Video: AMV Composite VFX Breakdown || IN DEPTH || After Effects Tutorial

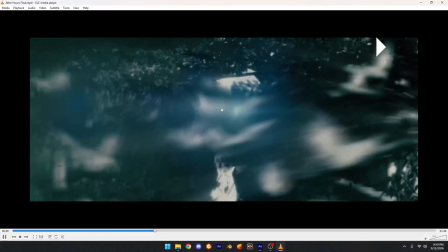(36:40)
So I don't know if you can see, but sometimes it blurs. Kind of hard to see, but yeah, it kind of blurs.
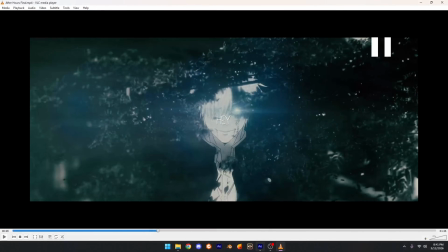(36:50)
But yeah, so I thought I'd add that extra detail. But other than that, that's it.
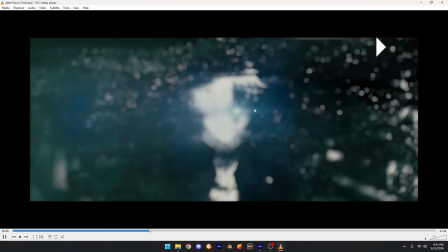(36:55)
I didn't add any like transition effects. It just in the edit, it pops right in right here, and then flickers with the blur and everything.
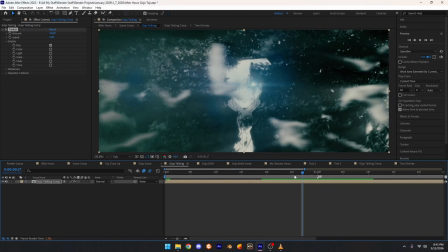(37:04)
But yeah, that's for that scene. Like I said, self-explanatory. It's the same thing.
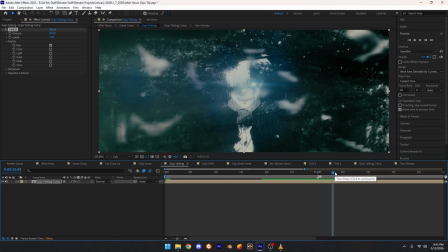(37:08)
I just copy and paste the effects from previous compositions and just tweak it to what my liking. And then if I need to add anything extra, like for this scene, which was the flare and the trees and the birds,
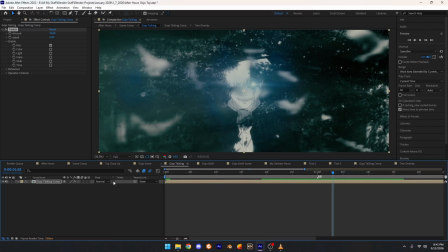(37:21)
and yeah, it's pretty easy. It's once you get the hang of it, you'll be able to create stuff like this in literal minutes.
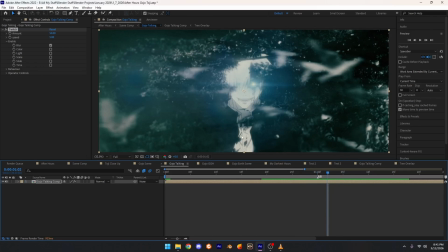(37:29)
This thing took me like not too long. I would say the longest thing that took was the cutout of Gojo, because I had to rotoscope him and everything. But yeah, once you get the hang of it, it's a lot easy. So let's move on to this scene right here where Gojo's floating,
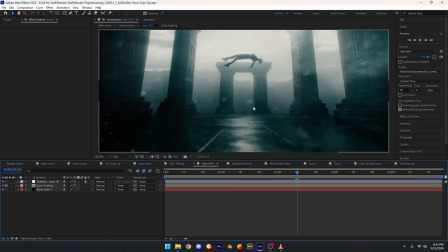(37:44)
which unfortunately is in Blender, so I won't have to show much, but we will get to that now. Alright guys, so this next scene, like I said, is the scene I made in Blender. Everything was animated in Blender, so unfortunately there's not much I can show, because like I said,
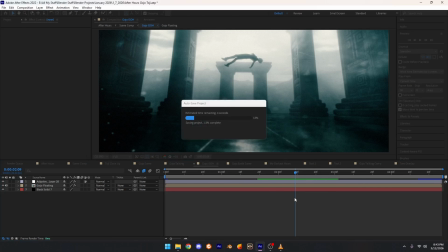(38:01)
Blender is a whole different software and a whole different ballpark I'd have to get into, and this video would be hours and hours long.
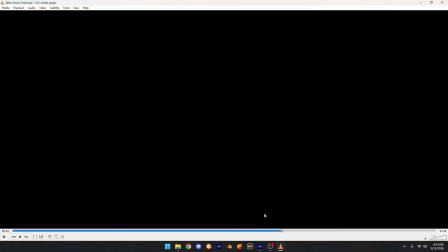(38:08)
But basically, if you've seen the edit,
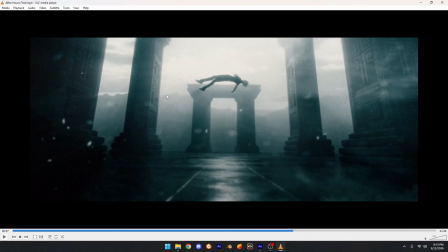(38:11)
it's the scene basically I recreated from the edit that I was inspired by Kuroso and Meg RYT, and they recreated the scene where Gojo's floating in the air and Toji's like, is he high? Is he crazy?
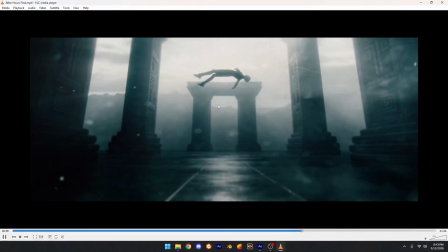(38:27)
Basically, it's this right here, kind of comes in, and then it zooms into him and does the next transition.
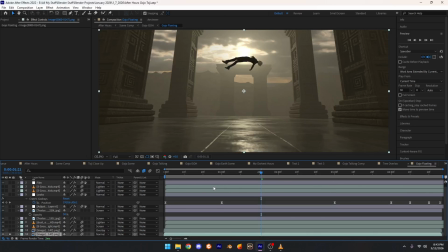(38:35)
Go into here, it's just the render plate. This is what it originally looked like.
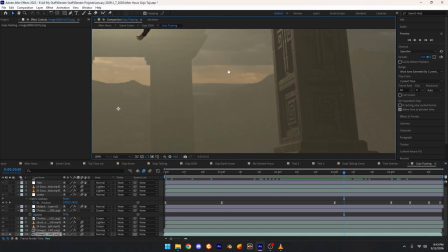(38:41)
Like I said, really flat, really bland, not much. I mean, there's a little bit of atmosphere, like you can kind of see the sun that I added, fog in the back.
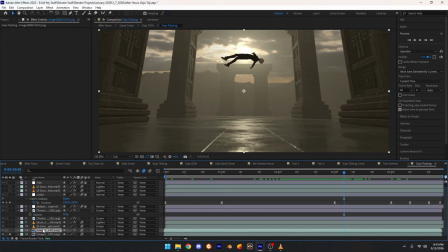(38:50)
Like I said, not much, but it's a little bland. So then I duplicated it, or actually I rendered out a mispass, same thing as before,
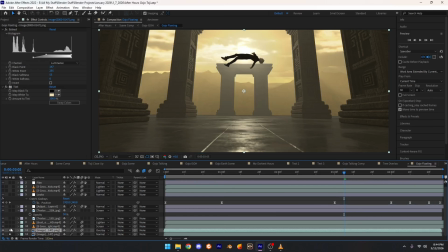(38:58)
just rendered out a mispass and then did this, so it's a little more atmospheric. I kind of made it look like the sun's overpowering the background, but the front, it's hard to explain, but it looks a little better, but obviously not as good as the final product.
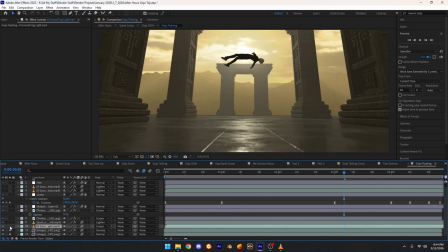(39:12)
So then I added the ground fog, the typical ground fog that I've been using. I've added the dust again, and then texture lens right here.
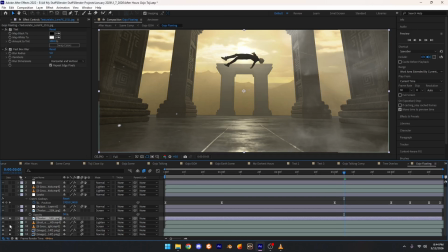(39:25)
This time it's a different texture lens.
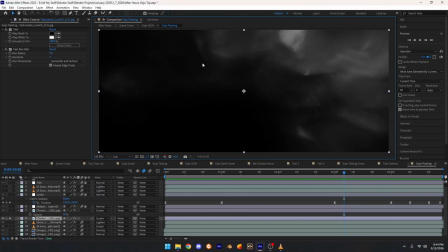(39:28)
It's kind of like as if this, I don't know what this one would be called, but it was a cool one I found on Texture Labs.
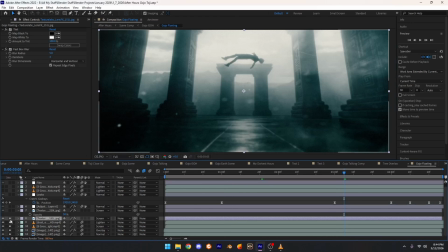(39:35)
Not really noticeable as the previous one, but it looks really good to me.
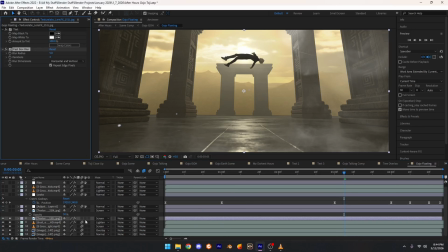(39:41)
tint, fastbox blur, typical screen and everything. So then when I added this, I didn't really like it because, like I said, it's not noticeable. So then I was just like, you know, I'll just layer on the original one I've been using the whole time, which is the one you guys have been seeing.
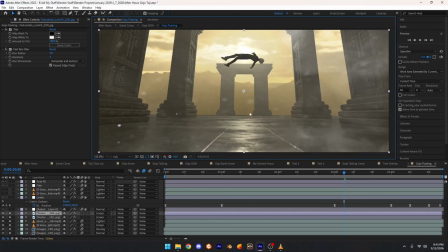(39:57)
So, like I said, it's a lot now, which I like when you notice the imperfections of stuff. So now the camera really looks like it's imperfected. So same thing, tint, fastbox blur, screen. There we go. So then color balance for that gray, black and white. Looks, same thing, just tweak it to whatever you need.
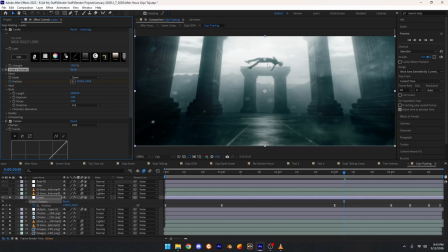(40:17)
The God rays, which I keyframed the position because obviously the scene moves and the sun moves, so I want it to follow the sun. So then I just keyframed it, put it where the sun was, and now it has these kind of rays coming out.
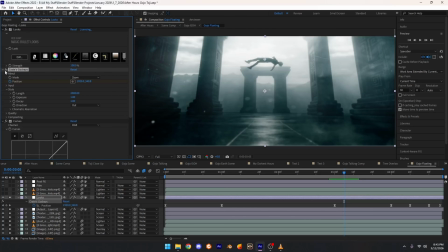(40:31)
Looks a lot cleaner, looks a lot better, as if there was an actual sun and volumetrics in the Blender scene,
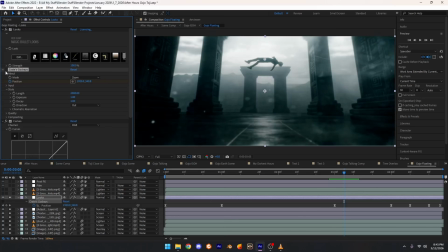(40:38)
which would have added to my render time, but like I said, Creates God Rays just does that instantly.
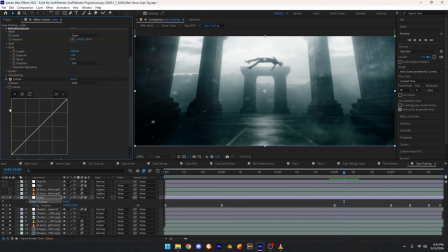(40:43)
Curves again, to really, I guess, I didn't really add anything to this curve at all.